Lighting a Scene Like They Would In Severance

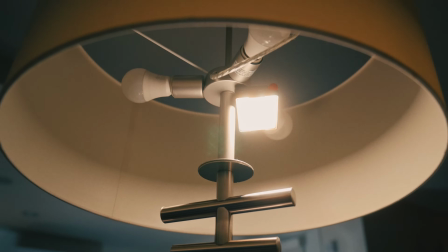4:09 We've got this light, this lampshade that's right here. It's very subtle. Honestly, looking at it now, just another MC Pro that's up in that guy as well.
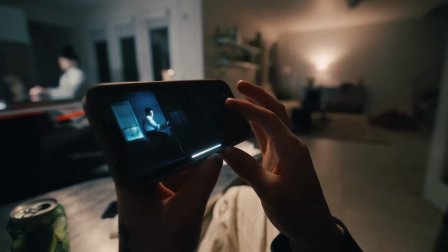4:17 If I'm looking at my references, this right here is what we're missing,
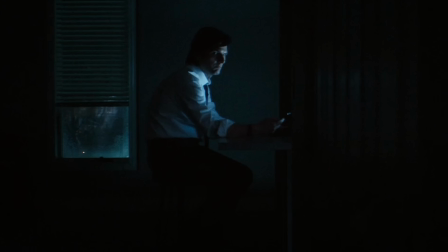4:22 because I'm looking at it and I'm like, there's a light, there's something pushing into the window and glow something.
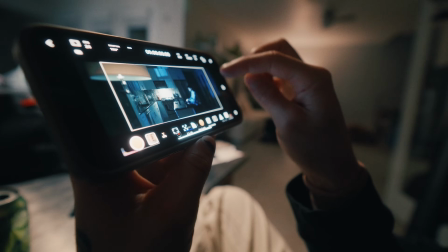4:28 So that's what I'm looking for right here, is just some sort of level right there.
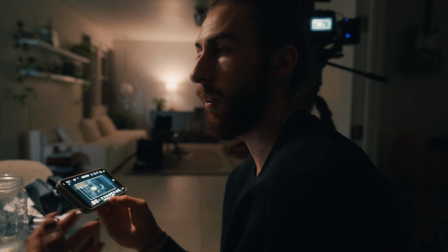4:33 It's tricky because it's this balance of don't overdo it, but do enough to where it makes a difference. So that's exactly kind of that line that I'm feathering.
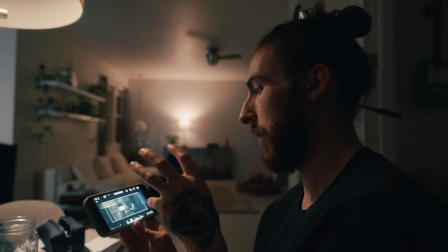4:43 But I think that if I add on that light that's outside, it's gonna add a little bit of push to the windows, and I think that it's gonna get us there.
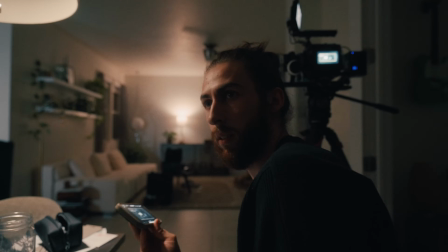4:50 So that's what I'm gonna do. I gotta find a weatherproof light that's not gonna die when it gets rained on.
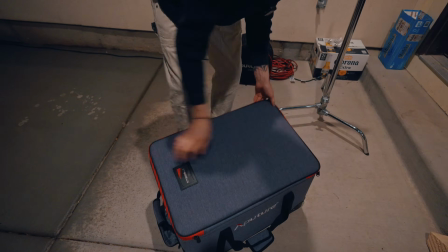4:56 The next weatherproof light that I had is the Aperture 600C Pro 2.
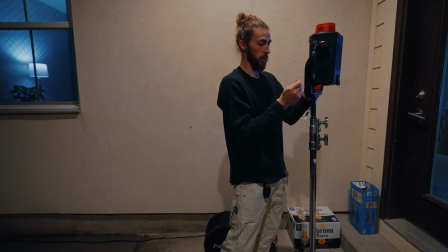5:02 Definitely gonna use this on like 1%, but I needed something that can hang out here in the rain for a little while.
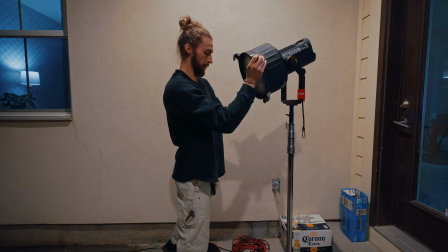5:09 We're gonna throw in the F10 for now, because I want a softer feel. Okay.
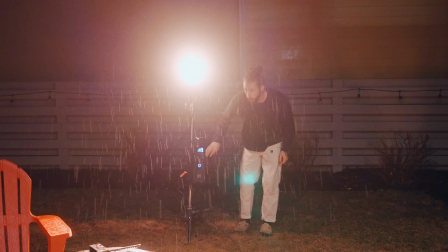5:16 I'm gonna strike that on, striking. Whoa, it's not the look that we wanted.
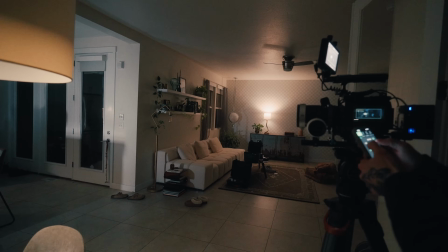5:23 And I'm gonna put it to about 5,600 Kelvin for right now. And then we'll connect it to Sidus Link and let that do the rest on the phone.
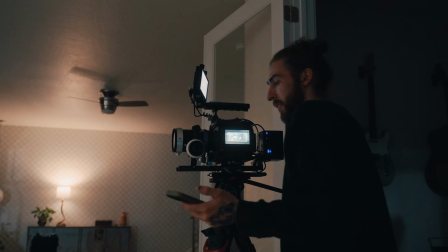5:31 I kind of like what I got going on here. After all this time of hating it,
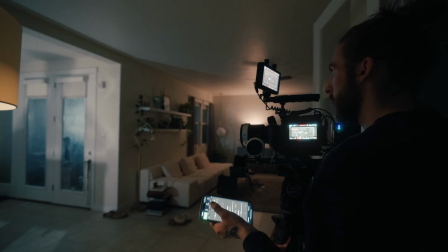5:36 this world of hatred, guys, I like it, but I want to feather, like I want a line almost.
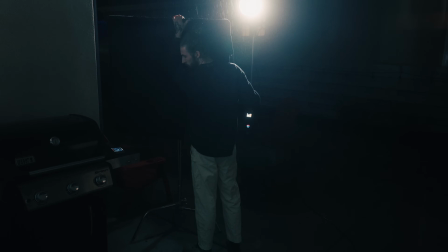5:43 I want a flag. We're gonna flag it like that. Yeah, it's such a subtle thing, but I like it.
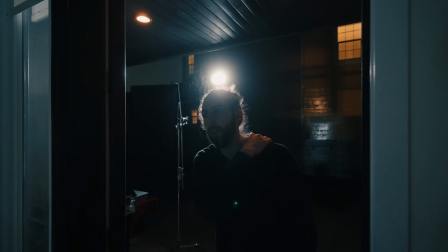5:50 And I shot that in. That's acting as a little bit of an edge light on Alen, but it's also creating a little bit of that shadow texture that we see.
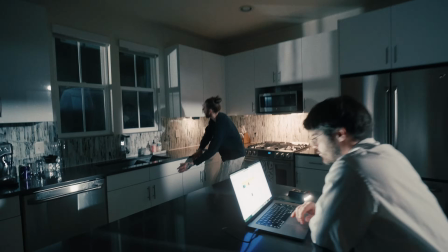5:57 Like, check this out. Like a little bit of this, a little bit of that, a little bit of this, a little bit of that texture there.
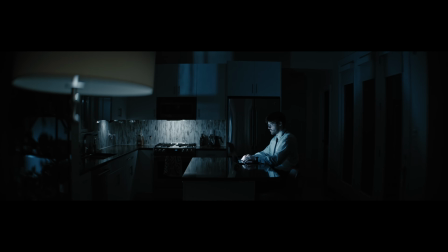6:05 And again, another controlled little streak of light that's just adding a little bit more interest to this darkness. Let me talk a little bit about the camera setup that we're choosing to work this on.
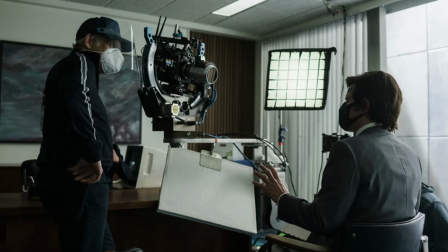6:15 They shot Severance on, I want to say, Sony Venice with the Panavision C lenses, something that I can't afford, quite honestly. So what I got out of that is characteristic anamorphic lenses. I think those are zoom lenses all throughout the ranges that they use, but they're very characteristic in a sense that they've got the stigmatisms and very weird edge characteristics, something that reminded me a little bit of, on a very cheap end, the Blaze Arcados, not comparing them at all. Two different ballparks. I went for the Blackmagic Pixis just because these pair pretty nicely together. So that's the setup that I'm working with on this. And then our white balance we brought down to 3,200 Kelvin. Did I shoot this bright and then darken it in post? But no, I would say it's pretty freaking dark in here. I'm kind of shooting it to camera and kind of how I want this to end up. I'm probably going to bring it down a little bit darker in the post, but I don't know exactly how it's going to look in the grade yet.
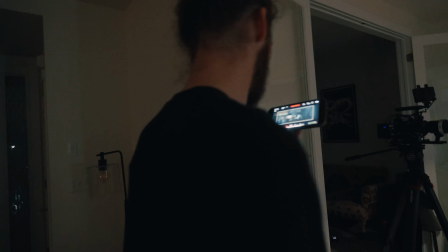7:04 Yeah, I could buy it. Okay, we're gonna roll this take here.
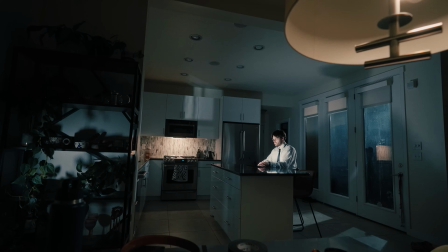7:07 So camera rolling, and Mr. Alen, I'll give you the go ahead to do whatever you want, just emotionlessly as possible, of course.
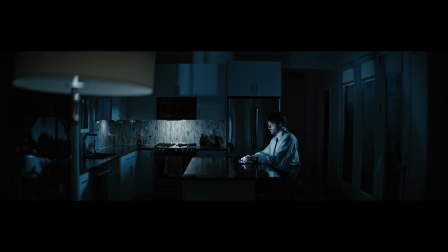Seven lights that all went into this.
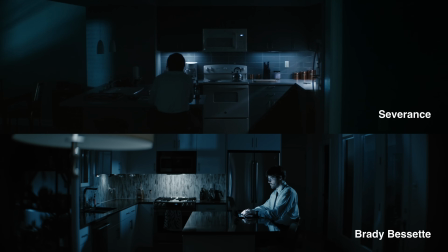7:22 Yes, they're all small and they're all controlled, but there were 7 lights that all kind of went into little pops and corners to fill in these pools of darkness, essentially.
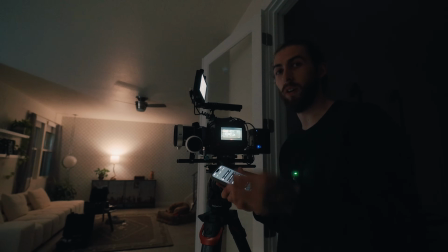7:31 I saw something once that was like, you can't have darkness without lightness because it's contrast.
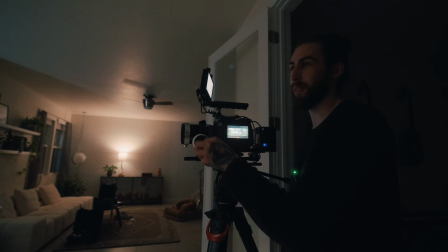7:36 I don't know how true that is, but it sounds kind of cool. So we added some lights to make these dark areas really feel dark as well.
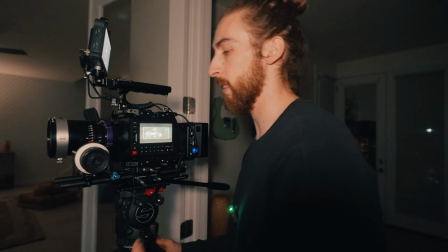7:41 We got the wide shot, but I like what's going on here, and Alen came all this way. Let's play around with a nice tight shot.
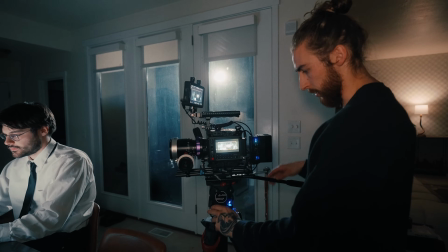7:48 I don't know exactly how I want this to look. For reference, I'm shooting this on the 55 right now.
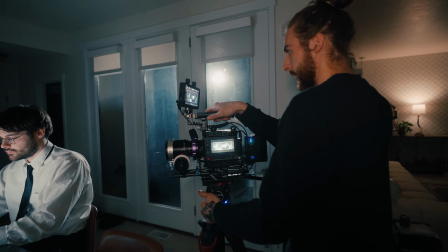7:53 I kind of like that focal length, so I'm not even gonna change it. So I'm gonna move this, share,
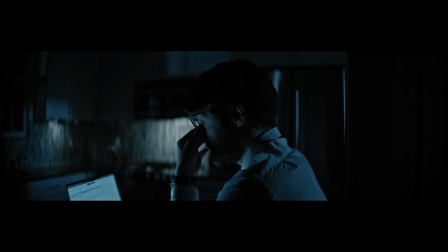8:02 I'm just gonna move. Yeah, it looks fantastic. So I'm just gonna play around. I mean, I could go for an easy quarter, but I just don't feel like that's what they do.
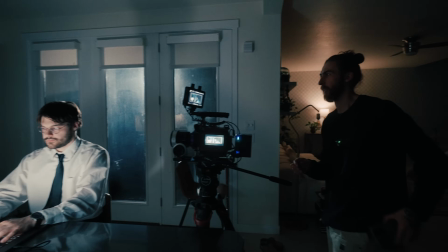8:11 We're gonna cut for a second. Let's think about it. Let's think. Let's look at some of the inspiration shots.
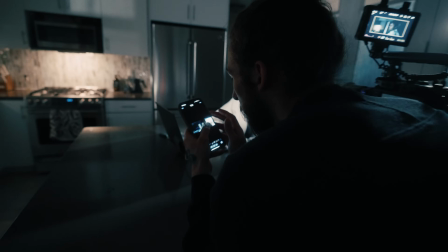8:17 How will they frame him in some of these weird angles?
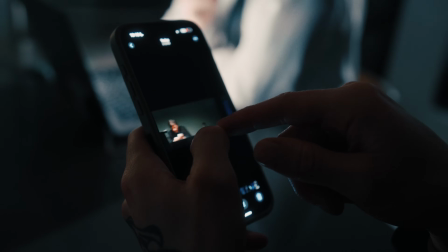8:22 A lot of these like empty frames, raking edges of walls.
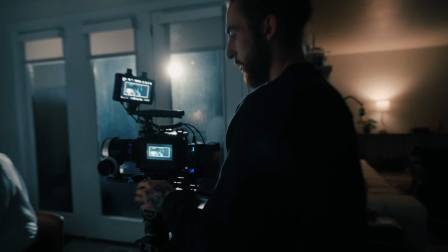8:27 So let me try to emulate that. Maybe I come off for a second.
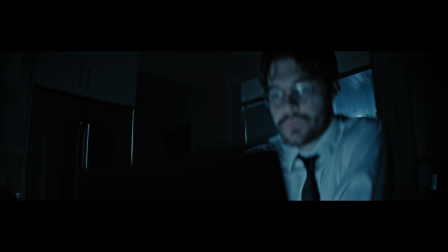8:34 Maybe we end up doing something like this. No, I hate this.
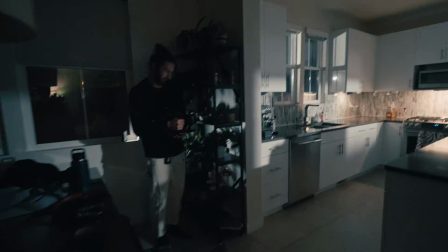8:39 It's way too superhero. This is, I mean, another far, so I don't like this.
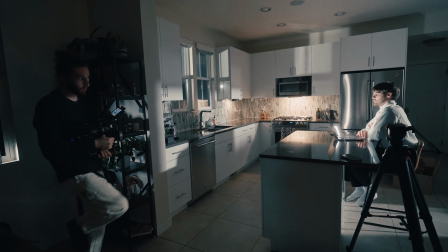8:46 Maybe we just go to a clean profile.
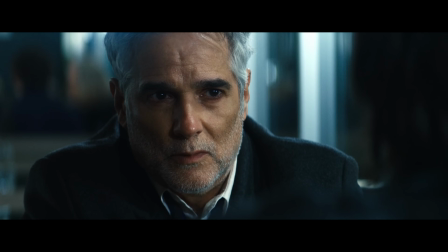8:48 We're gonna do the 85 because I noticed their cinematic style is very tight and constraining in this outie world.
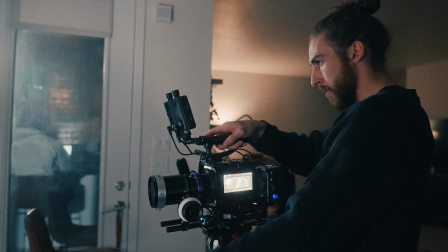8:55 So we're gonna go for this 85. All right, so now we're gonna play around with this.
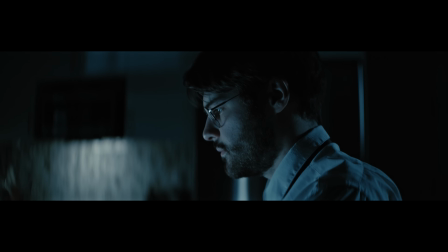9:01 See, that's kind of fun. Love that. He really looks like Marquez.
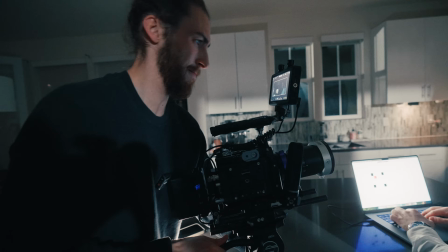9:06 Okay, and just for the fun of it, guys, I'm gonna throw in the 40. This looks terrible on a 40.
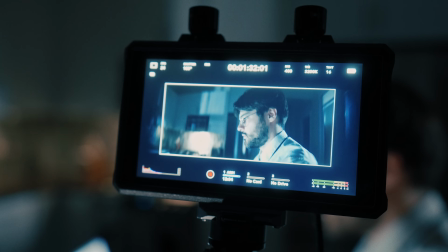9:12 This does not feel like Severance at all. It's not just lighting that gives you a language, because I put this 40 on and get close and I'm like, this doesn't feel like Severance to me, because in a lot of their house shots, you can tell they shoot a lot of these really close-ups on like 85s. A wide close-up doesn't feel right, and that's your food for thought to end this video with. Is it's not just your lighting, it's your lens choice and everything else as well. So with that, you probably learned nothing from this video, but I hope you had fun along the way, and I love you for that. So I'm gonna sign off for the night, and make sure you subscribe.